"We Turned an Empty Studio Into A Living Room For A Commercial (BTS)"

Luckily, we had a lot of this stuff kicking around already, and we had to bring some other stuff in.
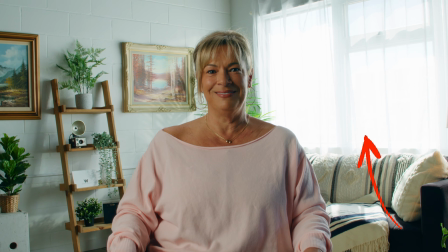4:17 The number one thing when you're doing a set like this is shears. Every DOP I've ever worked with, cinematographer, they always want shears.
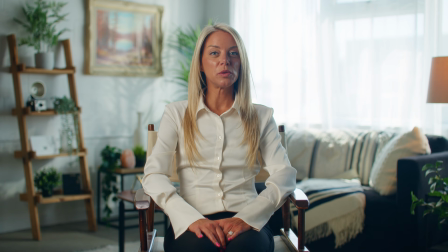4:24 It acts as a form of diffusion, hides everything that's going on outside. You always have to have a lot of textures and different pops of colors.
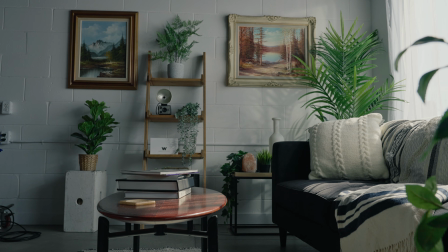4:31 So we had this black couch in here already, and then we brought in these throws and pillows, colors, some lines.
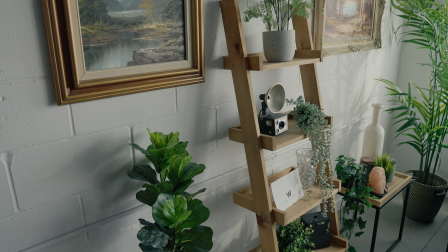4:37 Fake plants are often used. They're there all the time. That's a nice pop of green color. little
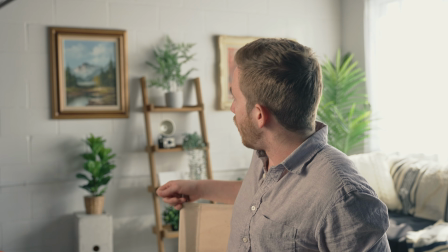4:42 bit of natural feeling to it. The And then wall art. We use some 3M command strips to stick those to the wall.
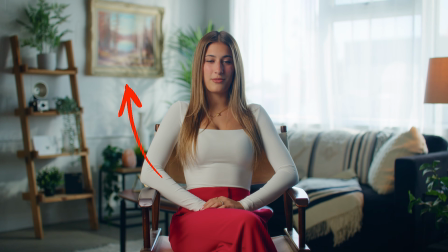4:48 That way it's not damaging the wall, and it gives you some nice pops of color in the back and some graphics there. Often you'll pre-dress the set, put everything's in its place, but you're not dressing for the human eye, you're dressing for the camera.
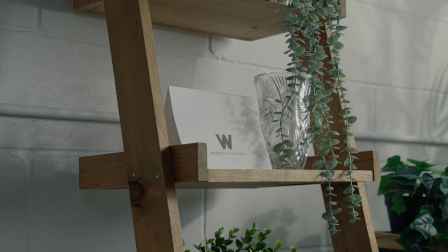5:01 So we'll put everything in its relative place, and then it's a lot of running up and moving something a little bit to the left, a little bit to the right, going to the camera, looking at it and going, oh, I liked it better where it was originally, and putting it back to exactly where it was before. Often you'll decorate your home in a way that you like, but it's not necessarily the right way to do it for the camera.
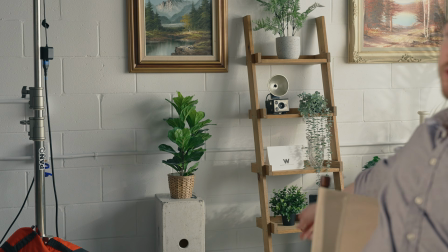5:19 Sometimes things will be, for instance, we have this plant on an apple box. That's just to raise it up behind the subject so that it gets in the frame.
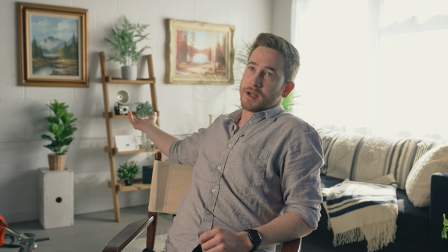5:27 You wouldn't put a plant on a wooden box like that normally, and you don't see that in the frame, but it adds such another layer to it in the backdrop by having it there.
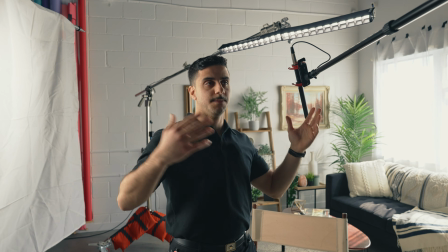5:35 And lastly, when it comes to this interview setup, we're capturing audio overhead with a boom mic.
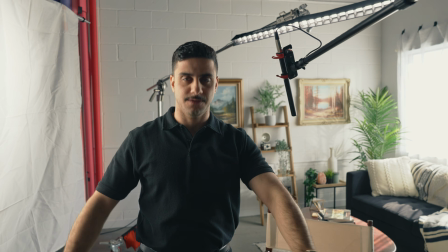5:40 We did do our best to treat the area with some sound blankets on the floor, sound blanket being hung up behind the camera.
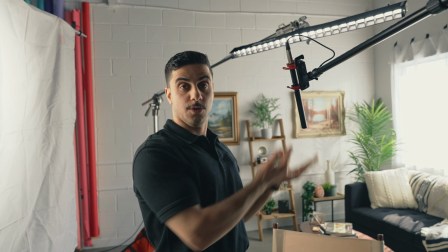5:45 If you give the camera a slight tilt up, you can lower this microphone quite close in,
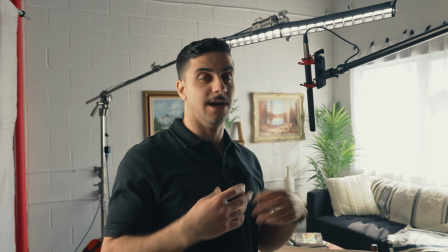5:50 and always tell your subjects to not yell and project their voice, because that creates reverb in the room.
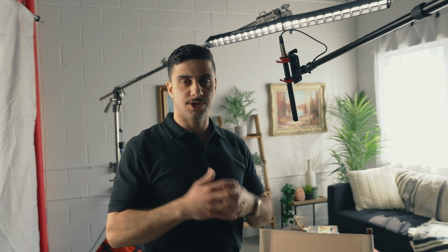5:55 We ran a lav mic like the one I have on right now. We had 2 sources of audio, and there's a helicopter flying over.
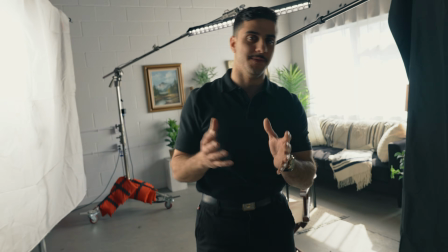6:01 Finally, the cameras. So in this case, we're running double Blackmagic, the Pocket 6K full frame.
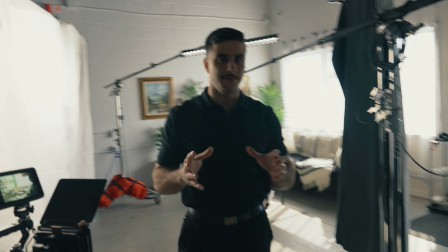6:06 We got the Pocket 6K Pro. It's not really super important what cameras we're using.
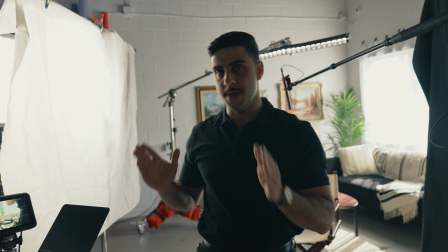6:11 It's more so the focal lengths on each one. So our main shot is a wide shot that's dead on.
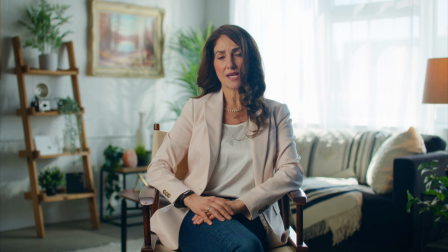6:18 Our subject in this case, we want them to have a feeling of authority, so they're looking straight into the camera. And then our B camera shot is a much tighter lens.
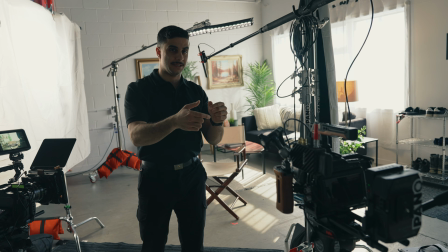6:24 It's on a 75mm, and it's also a cropped sensor, so it punches us into around 100mm.
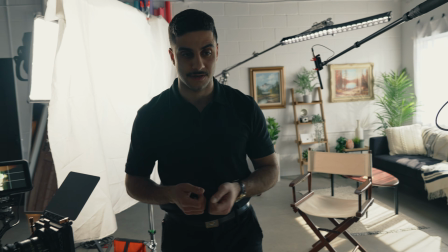6:29 For the first time ever, actually, we're running our new set of lenses, which is the DZO Film Vespid Prime version 1s.
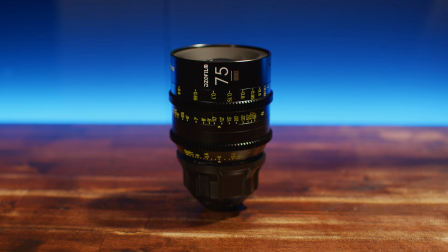6:35 We have a 50mm on the A cam and a 75mm on the B cam. These are full metal construction.
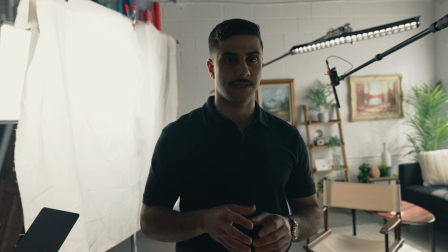6:40 They're geared for focus motors, fairly lightweight. So my goal with these lenses was to have an in-house cinema lens that could also be used on a gimbal.
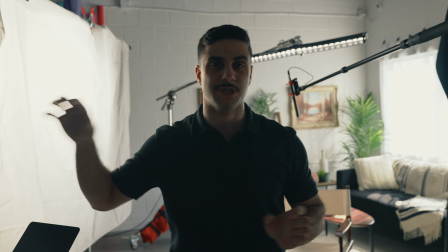6:46 Has a swappable lens mount, so we could use them on Blackmagics, we could use them on Sonys. They're an all-around great image, and honestly, bang for buck.
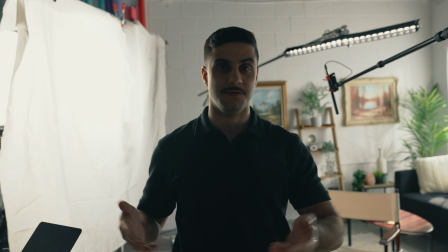6:53 For the foreseeable future, we're gonna be using these. And because they're discontinued, they're pretty cheap right now. So if you're interested in getting them, here's my recommendation.
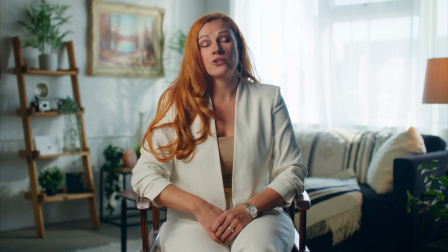6:58 They're awesome. So I hope you enjoyed that video. I hope it helps you to see what's possible in a space.
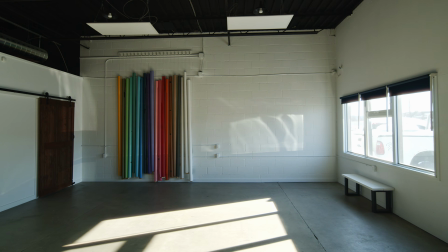7:03 This has been at our studios. This is a space that you can rent in Ottawa. It is a blank canvas space. As you can see, with a couple small tools, a good team, and a vision, you can put absolutely anything together. If this video left you value, no. So let us know in the comments what you think, and we'll see you on another video. Bye.